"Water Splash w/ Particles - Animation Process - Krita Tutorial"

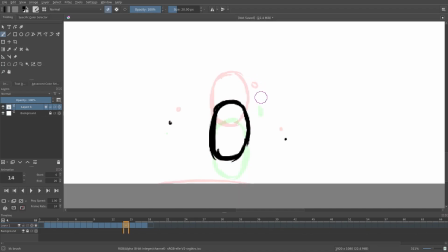it get see the faster it goes the longer i want to portray the particle so um if it's falling slow i want it to be roundish if it's falling fast i want it to be like super long like like you know something crazy like that you know um and when it starts slowing
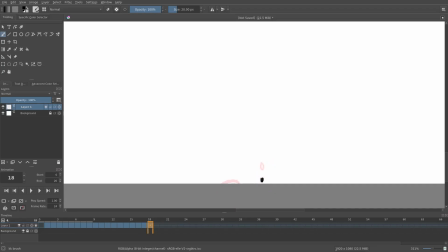down i want to make it uh small again small again and not as uh not as long so i think something like that looks good and then all right perfect so this is kind like the just
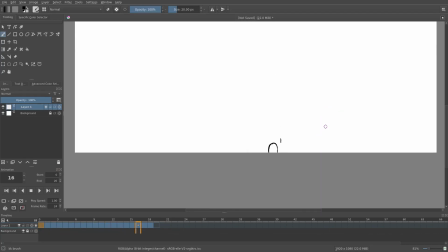testing process i think that looks good i like it i think that looks like what it would do and at the same time i still want to do more you got to know when to stop but i also think we can do a little bit
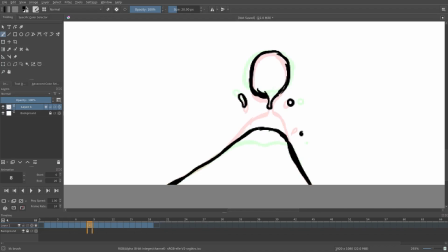more so uh the same time this is disconnecting i kind of want this to go up like this as well so we'll kind of
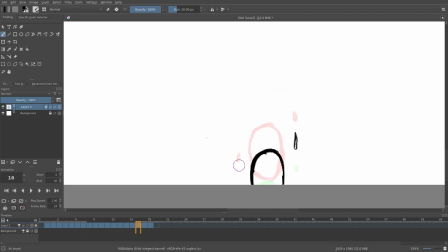just grab that piece right there this might be not exactly have the way that I wanted either, but we'll just see.
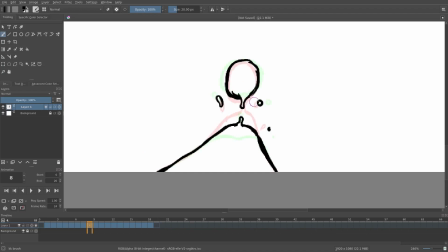I think that one looks a little fast. So this disconnect doesn't look that great either. Let's go ahead and just kind of try and match that better. Yeah, I think that looks a little bit better. We'll kind of just thicken this one up a little bit, and that is too ball-like.
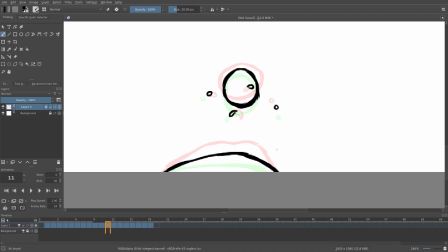And then once you've done all this, you can go ahead and do the line art as well if you really, really want to. I do like sketchy animations. I think it looks really great. But of course, you know, if you're doing an actual animation or a cartoon or whatever you're doing, of course, you're going to most likely want to do some line art.
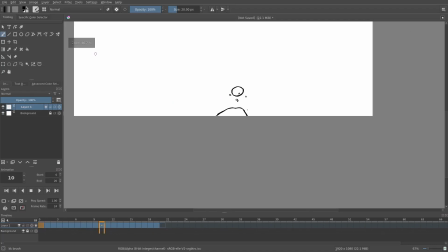I want to make this fall slower. All right, cool. So now we have a couple more particles. It looks more water-like.
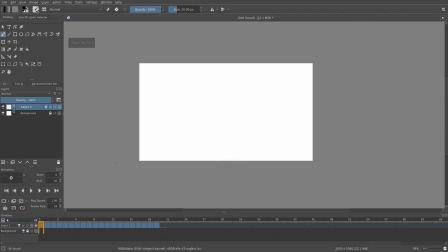And like I said, this is the time where you can go ahead. This is actually quite small in this animation. So what you can do is you can scale all this up. But what we're going need to do for that is it's probably going to be kind of tedious you can do it a couple ways this is what we have to do we have to actually go to image and then go ahead and go to
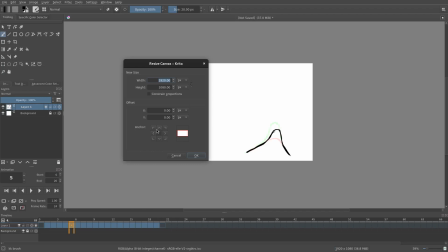resize canvas and then we'll just have to move the canvas over which is it which is fine we'll just do that and we'll anchor it to maybe we'll offset it by what is that about like maybe 30 40 pixels 30 up and
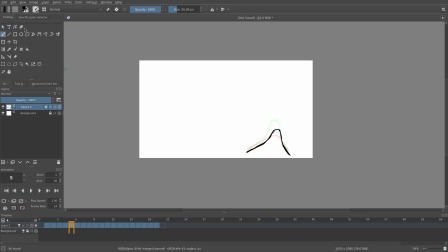over there we go so that's 30 up and then we
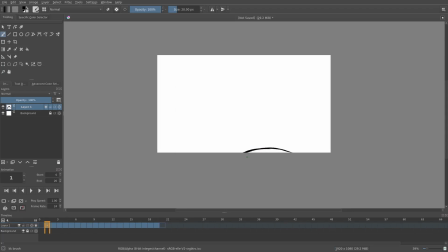can probably do some more maybe negative 200 maybe even yeah probably even more than that but yeah there we go so I hope you boys and girls
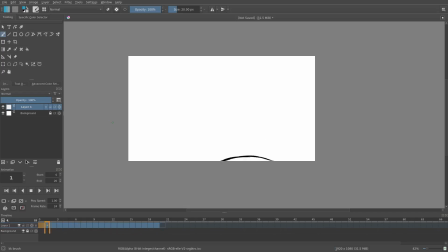enjoyed today's tutorial had a lot of fun as always and always enjoy animating it's a lot of fun it always looks really great and I love trying to make it you know all polished and nice and finished and I love when it comes out really really well hope you enjoyed it I'll see you in the next one but until then bye bye